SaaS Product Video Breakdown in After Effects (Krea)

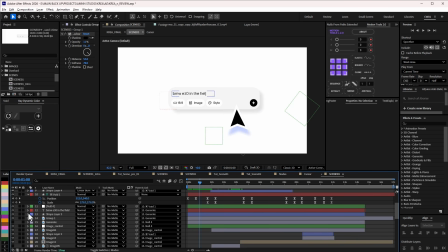1505s
So that's why you can see that mask, and then of course added drop shadow as well. Yeah, just simple positioning, click, all of this attached to this main control to move it left and right.
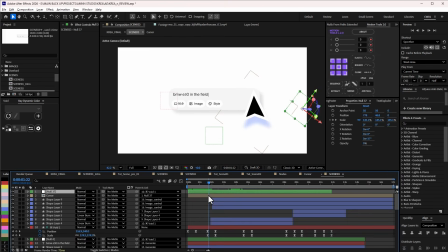1517s
And of course, as I'm doing that, I'm also controlling the mouse click as well. If I press U here, you can see where it is actually changing color.
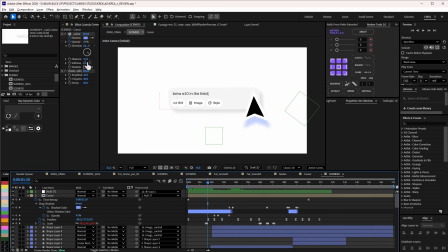1525s
So basically what I was trying to do here is I changed the drop shadow color as this moving.
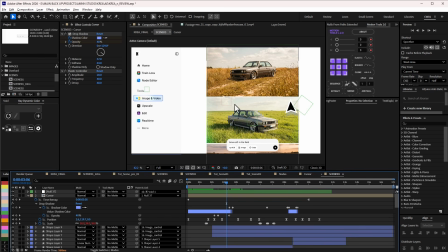1532s
So when it gets to this part, I don't want the drop shadow to be calling attention to itself, but focus on this main scene.
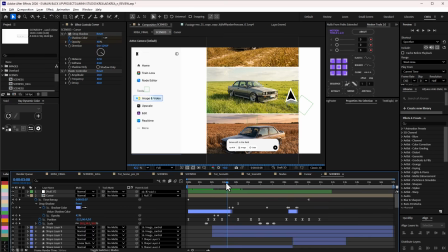1541s
So that's why the drop shadow animation was done, and then switched to black here.
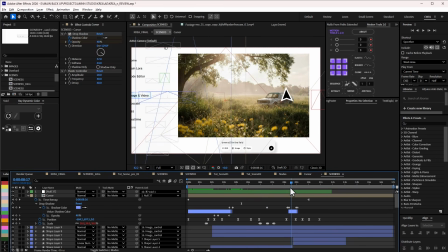1546s
So it's just a subtle difference. Then at one point I also still change it back to the blue.
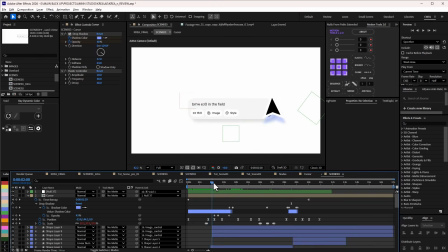1553s
It's loading when it gets to this white side. So that's how this was done in a nutshell.
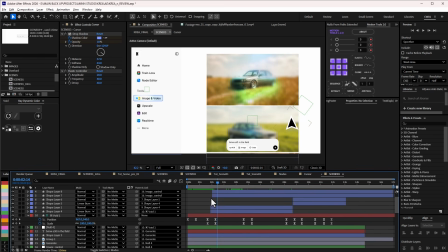1559s
Yeah, so that's like the cursor animation. And then I think the main thing here is all of this were done. So let me solo these images.
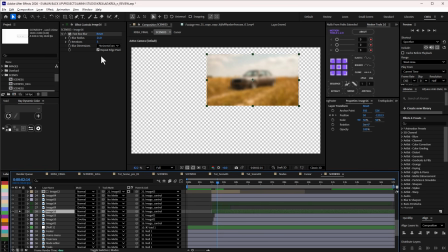1570s
So let's start with the base one. The base one is just simple fast box blur, and I don't think there's no animation. Okay, there's an animation on it. It's just simple positioning, right? Introducing it basically. That's all I have there. Then the next thing here is the one with the gradient.
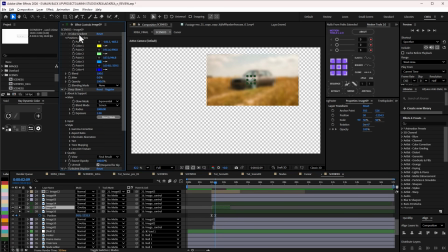1587s
So I'm just going to delete this one that I didn't use, and I'm just going to do this,
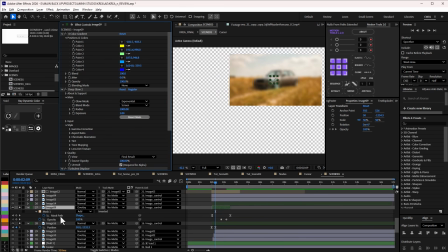1592s
and I'm going to press U because I did a mask animation on it. So you can see that it is revealing from the center up. So let me change this to normal first so you guys can see how it really looked. So the mask is from it being small reveal.
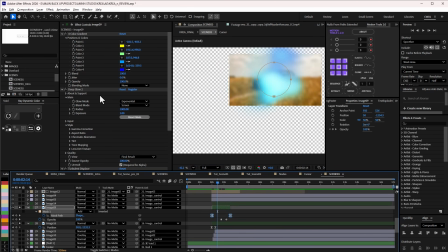1610s
Yeah, that's actually the way the mask is, but to still give you better view of that, let me uncheck these settings, uncheck the deep glow. So this is with the 4-color gradient. So this is how it looks like. This is how it's supposed to be normally, right? On top of the normal image.
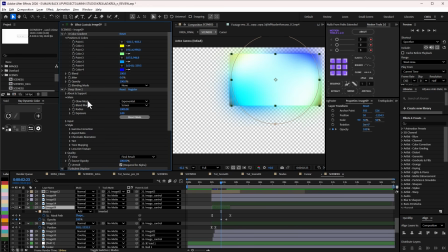1628s
But then I added this effect deep glow to make it shine. And of course, I also added turbulence display to make it wobbly. So that's exactly what I did. And of course, I changed the blend mode to overlay, and that is what is really giving it this interesting look.
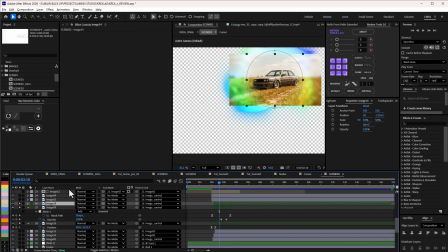1646s
And the one on top now, and this is just simple, the same mask. It's just simple mask revealing the main image on top, and that's how all of this was done.
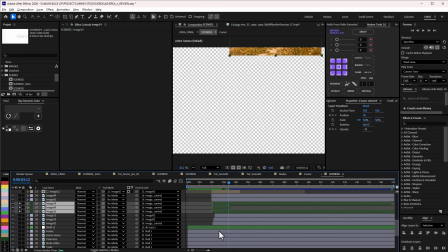1658s
So that's like the main thing in the scene. Yes, I'm going to actually recreate this from scratch.
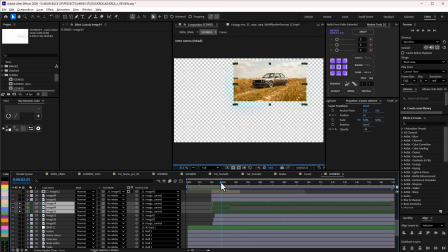1664s
If you're a member, you would have access to the full tutorial when it's out, so watch out for that. So here it is, and I just duplicated that a couple of times to form that.
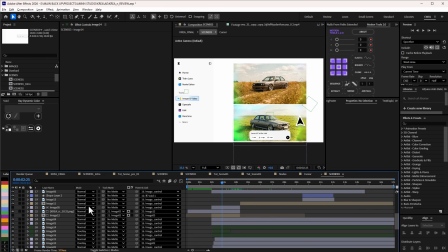1677s
And of course, I attach all of this to the image control, which is this null.
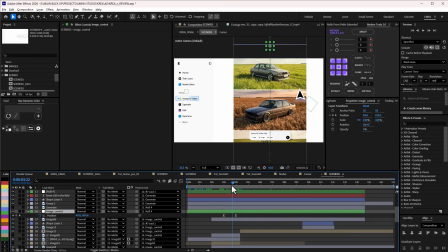1683s
So if I press U, so this is what is responsible for dragging it up. Basically, this is the one responsible for dragging it up. And of course, I had to do different images as well. But when it gets to the one that I really want to focus on, which is this, and I think this is it here.
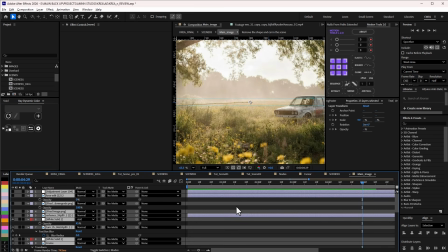1699s
If I double click this is the image, and I think I have a lot of things that I didn't use.
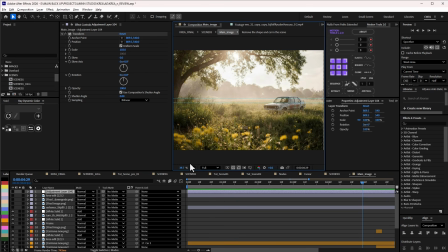1705s
So let me first of all change to fit to screen, take away the rollers, take away this, and adjust this.
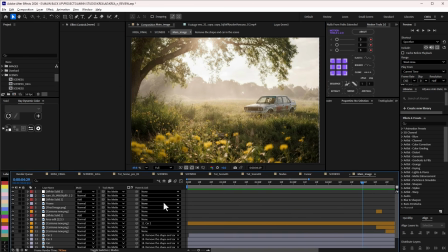1713s
Right, so let me just take all of this and then delete, because I didn't use all of that. I want to focus on things that I use. Take all of this and delete. Okay, great. So this is what I have here. This is the image, right? So you want to see how this is done.
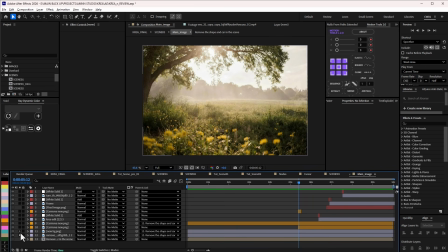1730s
So start from this main image, and then I have some of this. So all of this were actually done in Photoshop. I use AI to just generate some of these things, the background and some of the elements in the scene, right?
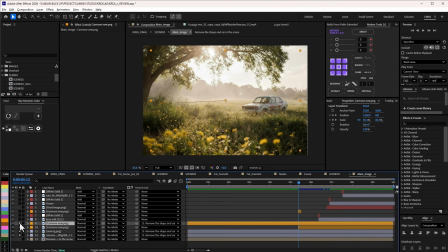1745s
So this is the main, well, I say the main car. Yes, so this is actually the car blended with the scene.